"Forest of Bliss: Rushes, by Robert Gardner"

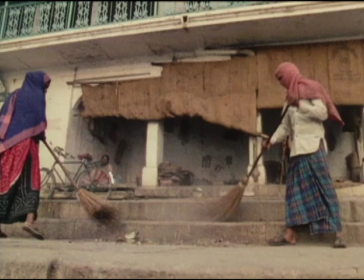Anyway, these steps are being cleaned off, and I think this material has some promise.
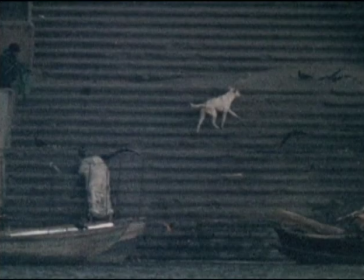As I watch this roll of film, I see that I am working on the theme of steps all the time. For example, a few birds are hopping about on some. A dead dog is lying in shallow water at the bottom of others.
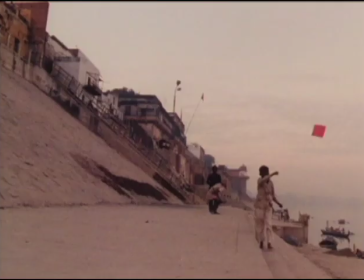I also see boys with reels of string who are flying kites from other steps.
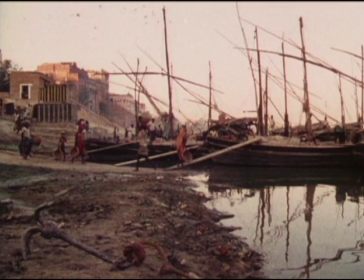At Harish Chandragat, boats are unloading sand that has been dug up on the far shore, sailed across the river and unloaded. This is an almost Mesopotamian scene of big barges filled with sand and
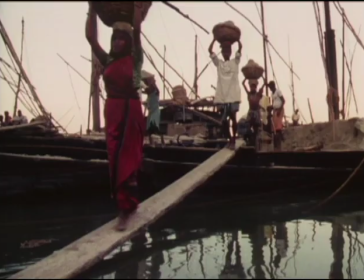then emptied by people carrying it in baskets down a gangplag and up an embankment of yet more steps.
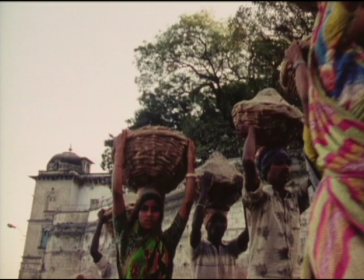There it is thrown onto a huge pile that is constantly added to and subtracted from as it gets used throughout the city.
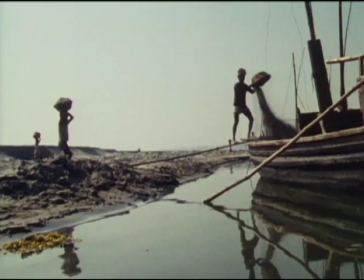My images are simply portrayals of this oddly absorbing scene. In the editing, I may try to use the material to indicate the idea of the father's shore.
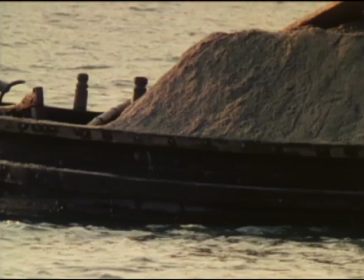For me, sand has a distinct association with time, termination, and death, as in expressions like the sands of time and the sands are running out.
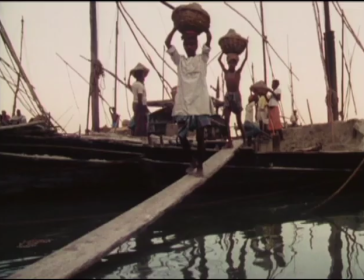In the scenes I'm watching, there is an added surrealism of what looked like colonies of human beings picking up one bank of a river and depositing it on the other. It is ant-like, relentless, and unvarying.
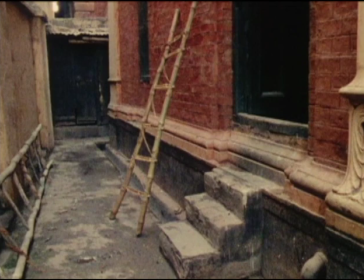Bamboo was another motif I had wanted to pursue since first noticing that the litters carrying the corpses were made from it.
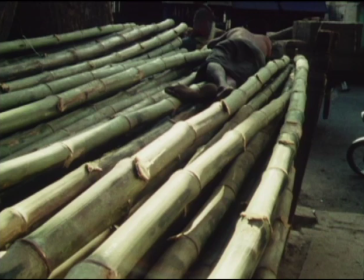I tried to develop this idea in several ways. I found a carpentry shop where litters were made and spent considerable time there.
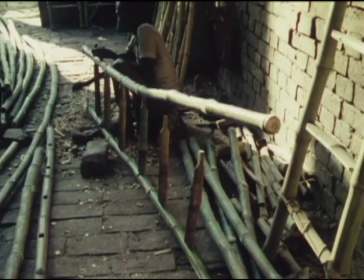Later on, I was alert to the use of bamboo in many contexts. I wanted to use those images the same way I would use marigolds, wood, and sand.
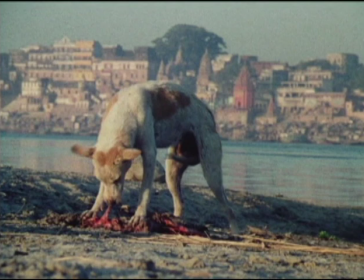I am on the eastern shore in the early morning, and a dog is busily gnawing meat off unidentifiable ribs.
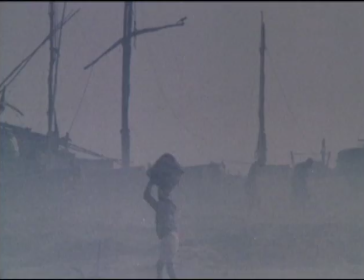I think they are animal and not human. There are more scenes of carrying sand onto the sand barges.
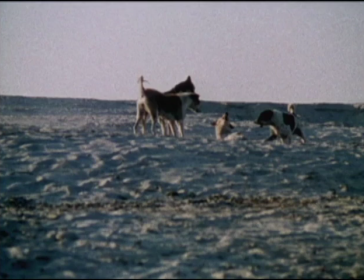After this sequence, there emerges a marvelous scene of dogs fighting early in the morning on the same farther shore. I am certain this will be an image somewhere near the beginning of the film, maybe setting up the whole idea of dogs as guardians of the gates to the other world.
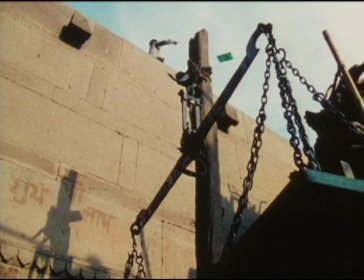A boy is flying a kite at Manacarnaca Gat, and is tossed by the thermal updrafts from the funeral fires. It was always tantalizing to shoot the kites. They are extremely small objects in a vast sky, and by the time I had framed the shot and found the focus, they were usually gone.
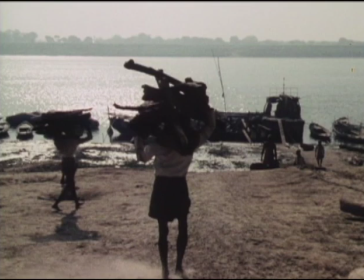The working title of the film, from the time I first began thinking of one, has been Forest of Bliss.
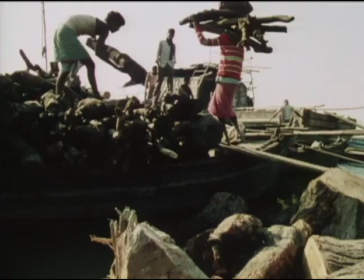Filming something on the gathering of wood to be used at the cremation ground seemed to resonate nicely with this title. Obviously, the title is meant to convey more than the simple meaning of the words. I have in mind all the wonderful ambiguities of a forest and of bliss.
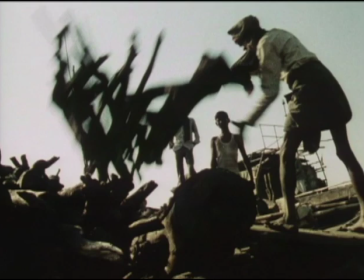A forest is enchanting and also forbidding. Bliss is joy and a danger. The cremation ground is sometimes called Forest of Bliss in the sacred texts.
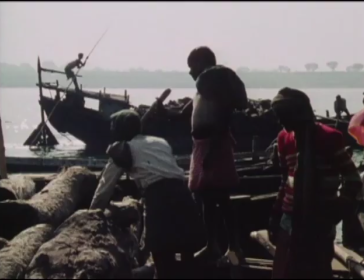I think my pleasure in this title comes from the suggestion of both a place and a state of mind. Forests can be intimidating, and so the idea of a forest of bliss is, for me, a strangely entrancing notion.
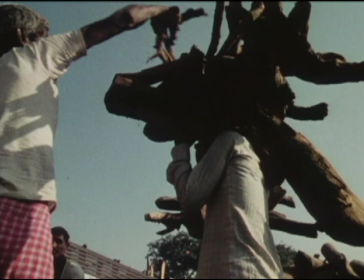I seem to have made many shots of wood being dumped in the ground, dragged out of trucks, and piled onto people's heads. The background noise level is very high, but I think it is faithful to what was going on at the time.
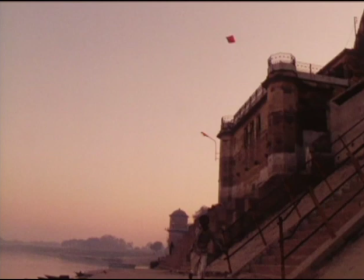Now there's a shot of a boy running along the steps. I remember asking him to do that, just to have something happen.